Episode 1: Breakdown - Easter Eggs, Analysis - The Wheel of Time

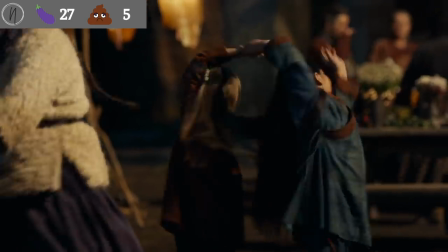After this, we get the beginnings of the Beltine celebration. The music is festive and it does appear to be a great time.
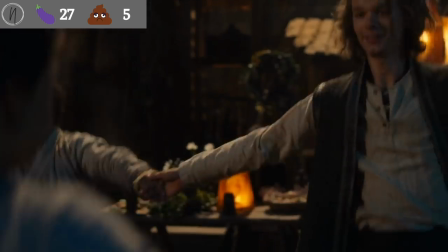They're setting the mood for a dramatic shift here soon. And when the first Trolloc does kill Tom, R.I.P.
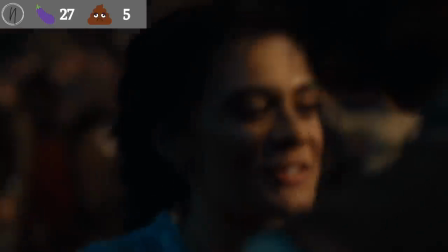Tom, I do love the abrupt shift in tone. I think that it works here because it is so jarring and it's meant to be.
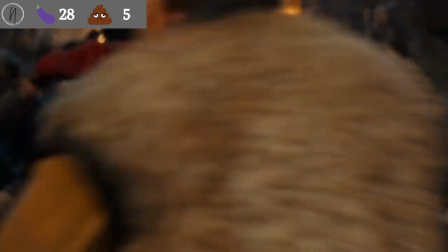The camera work is also great here. They utilize shaky cam well, showing the confusion of everybody by shaking the camera around.
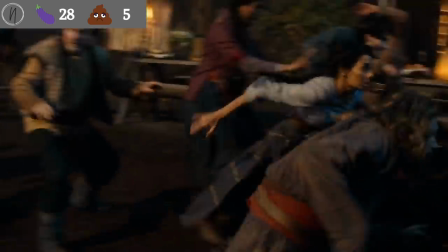So we're just as confused as the people are. Nobody was prepared to defend themselves. Nobody thought monsters would be showing up.
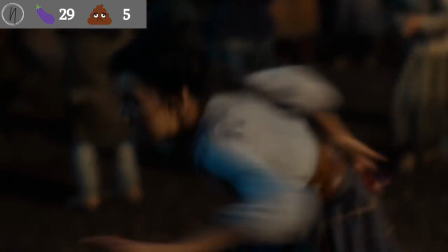The first reveal of the Trolloc is awesome. I absolutely love the way these Trollocs look.
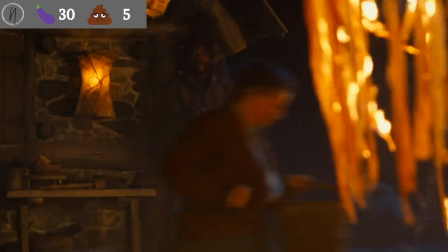So very well done here. Just great effects. Love this shot here of Pot on Fane putting his cup down and just quietly walking away.
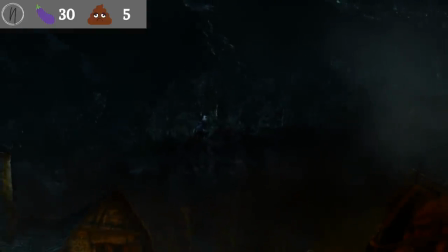implying that he did have something to do with this, which we know he did.
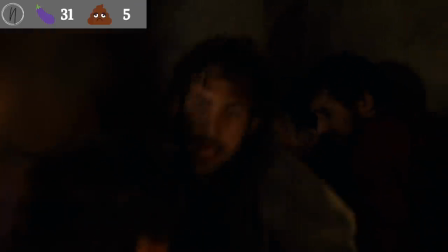We also get Matt finding out that his sisters are missing, and rather than helping, his parents are hiding.
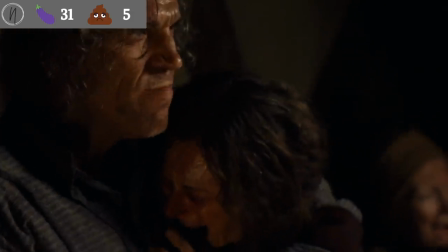This is a great character moment for Matt, because this is exactly the decision he would make in the books.
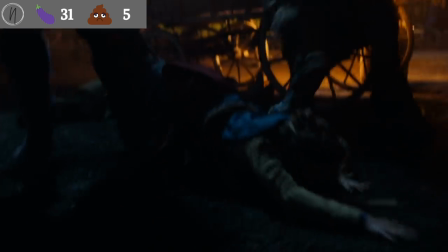He does the right thing, and he goes to find his sisters, no matter the cost to him. We then cut to the Althor farm.
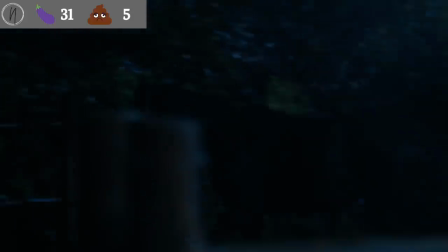Bella is warning them that something is up here because she is the creator. Then the Trolloc busted the door.
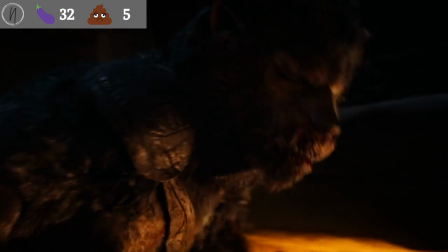I love how massive the Trolloc is, but the money shot is Tam pulling out his sword and flashing that heron mark on the blade.
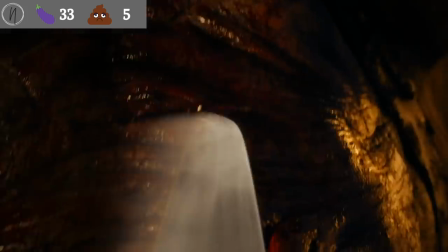I am a huge fan of this fight, but rather than killing one Trolloc and struggling with it, which a Blade Master probably wouldn't,
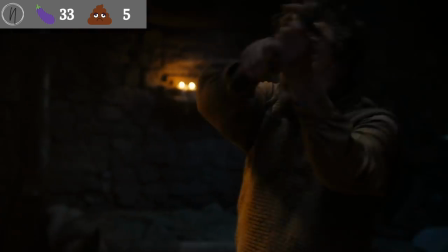I would have preferred to see a bunch of Trollocs attacking the farm and Tam cutting them down but being injured in the process of killing a couple.
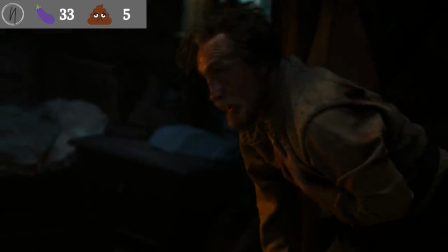I think that it would have played into the surprise that Ran had seeing his father fight.
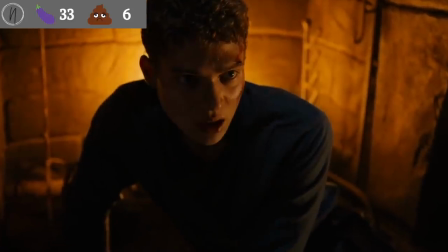Now that surprise is still there though. Look at this face here as Tam pulls that sword out.
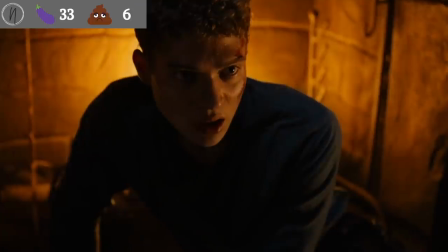I just think it would have made a better scene and left us with more questions about Tam, which I thought would have been cool.
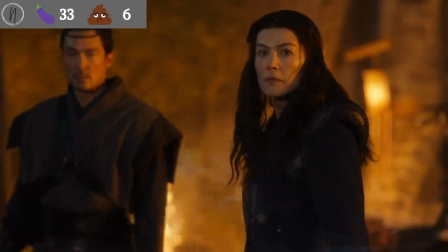Now here we get Moraine's entry into the battle, and I'm not gonna lie, I loved this part.
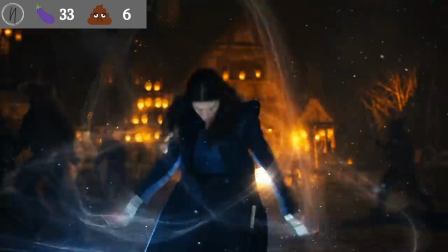The CGI is not perfect, but it's pretty good, and seeing her badass face gives me chills,
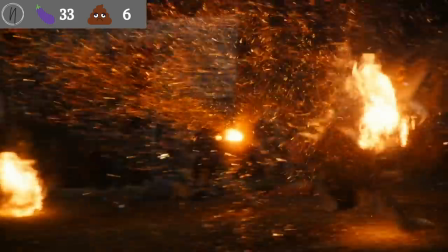especially when I saw it the first time in that IMAX theater.
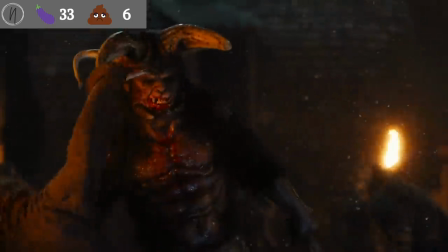We don't get these scenes in the books, we just know they happened, so seeing them on screen was awesome to me.
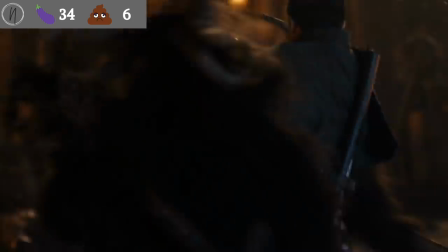I love the way Moraine and Lan work together here.
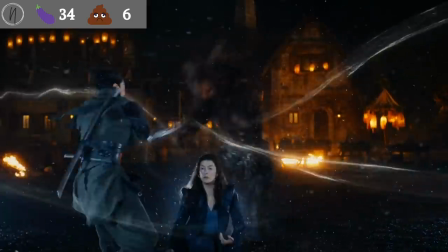You can see her duck when Lan swings, showing their bond even though that has not yet been explained in the show.
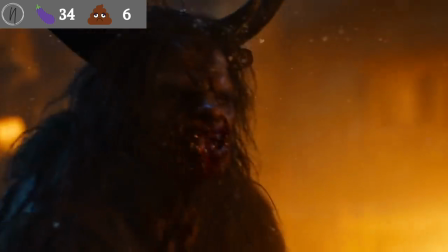We also get this amazing scene of Daze Conger leading some other women and killing a Trolloc.
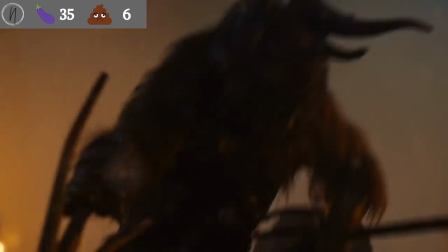Now given that I have already professed my undying love for Daze Conger in the show so far, you know I love this scene.
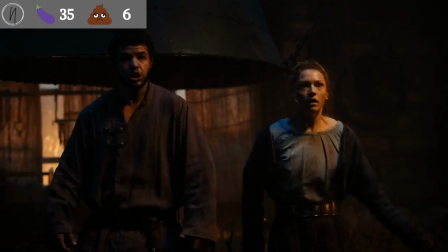Do not f*** with Daze Conger. We then go back to the Forge where a Trolloc breaks in and attacks them.
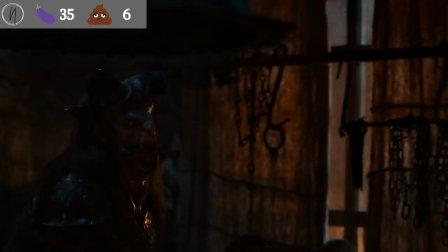I know everyone is on the Layla is a Dark Friend theory, but I don't actually think it makes much sense.
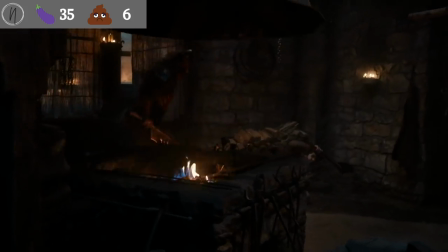Here we see Perrin about to be killed by a Trolloc, and rather than letting it happen, she attacks the Trolloc and saves Perrin.
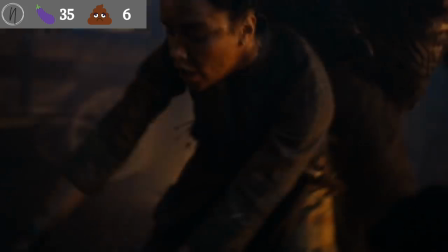That is not something you would do if you wanted him dead. Here we see the Trolloc take Nynaeve and run off with her.
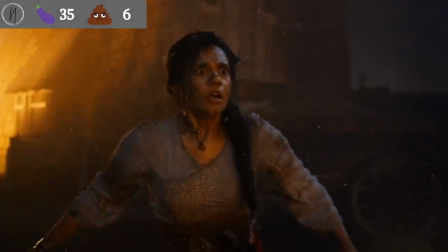Notice that it did not kill her, but it rather tried to capture her, and I think that was deliberate as they were after the Emmonsfield 5,
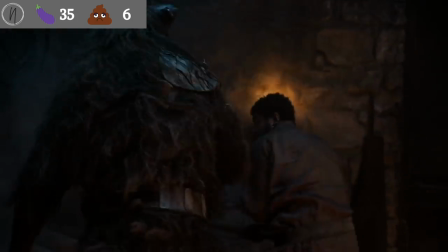they weren't necessarily trying to kill them. Now we cut back to the fight in the Forge and we see Perrin lose his cool and go berserker Perrin on the Trolloc,
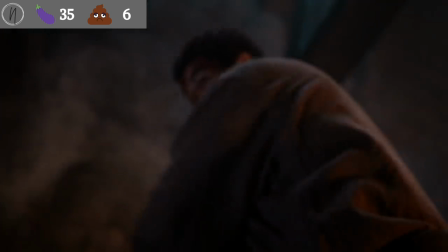hacking away at it repeatedly with his axe until the last minute he turns and hits Layla with his axe in the stomach,
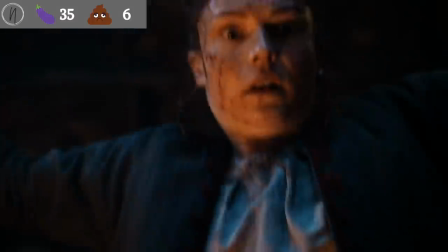killing her. Now I'm not sure if it's pertinent or not, but you'll notice that it was in her stomach that he hits her. If she was pregnant or if she had already lost a baby, it might be symbolic to Perrin.
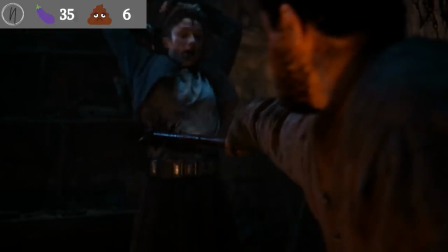In this scene though, Layla has her hammer held above Perrin's head and the Trolloc clearly appears to be dead, leading many to believe that Layla may have been trying to kill Perrin and that she is a dark friend. Nanda, I don't believe this because yes, it does look like she's about to swing it, but it also could have been because there was a Trolloc there.
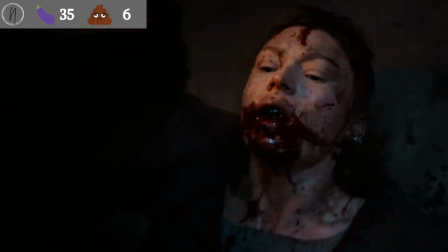She may not have seen that it was dead yet. She had that chance earlier to kill him and did not. I'm not sure why she would do it now when it's possible he could defend himself.
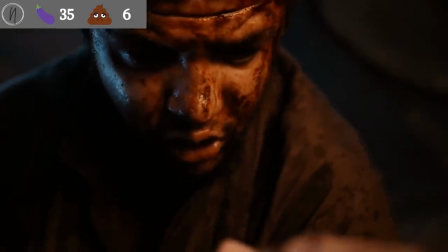I don't think that makes much sense, but there is clearly something going on with her character that I think we are going to find out about later.
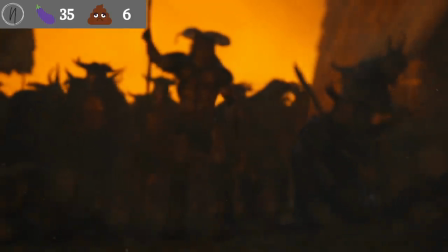We then cut to Moraine fighting the remaining Trollocs after being injured. I love the look of these Trollocs.
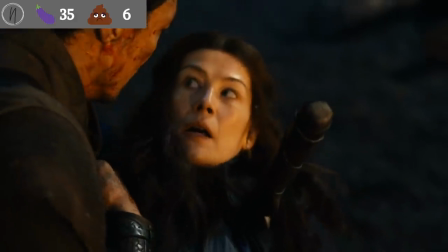Again, I thought they were awesome.